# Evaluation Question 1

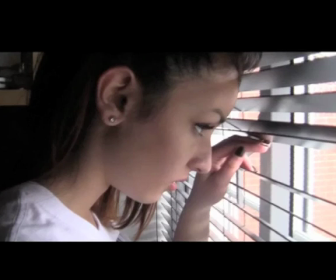It begins as a close-up side-angle shot of her face and then becomes a high, long shot as she looks down on him.
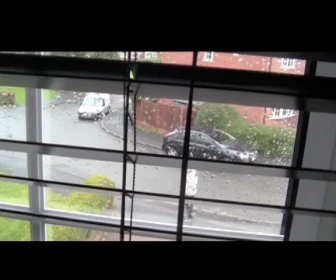The effect this gives is that it is a bird's-eye view and that she is watching him, and it gives the effect that the audience are looking out of her eyes and seeing what she does. This gives a sense of connection with the viewers as you are seeing things from her literal view.
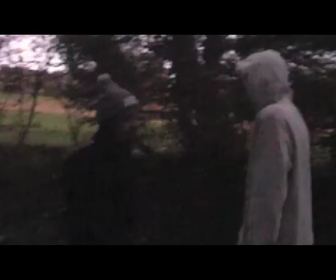The long shot I have used, where it has gone closer and closer, is at the end, where the main character and the stalker come face to face, and the long shots show the whole of them arguing as it goes closer to a medium shot of their faces, and then a low angle of the stalker's shoes walking closer to her.
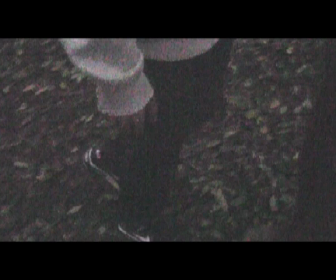This creates tension and helps the atmosphere of danger build up, as it is fast paced yet not rushed, as it leaves the audience watching and waiting to see what happens.
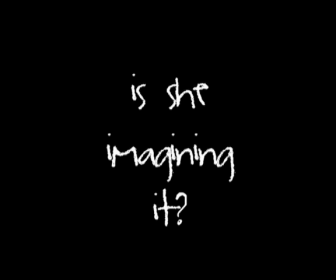The intertitles which appear in between a few of the scenes are in the same RS font as the movie title Instinct.
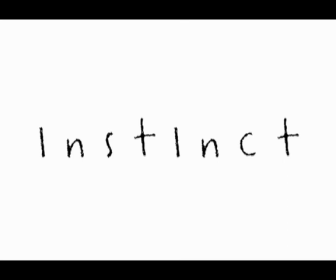This helps keep the consistency and makes it clear that they are directly linked to the movie and what is going on within it.
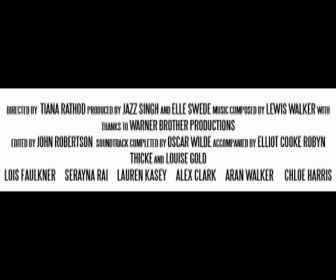The ending, which has a billing block included, has the same font as the writing on the poster and website, which is the Steel Tongs one.
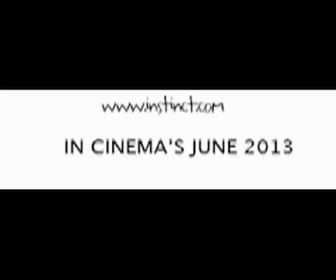At the end of my trailer, the website link appears on the billing block, and this shows a direct link between the website and trailer. It is also a way of promoting the website, and it also keeps in with the convention of horror movies, as in When a Stranger Calls and Sorority Row both include the website, as it is a popular form of advertising and attracts more attention to the movie by including different ways to interact.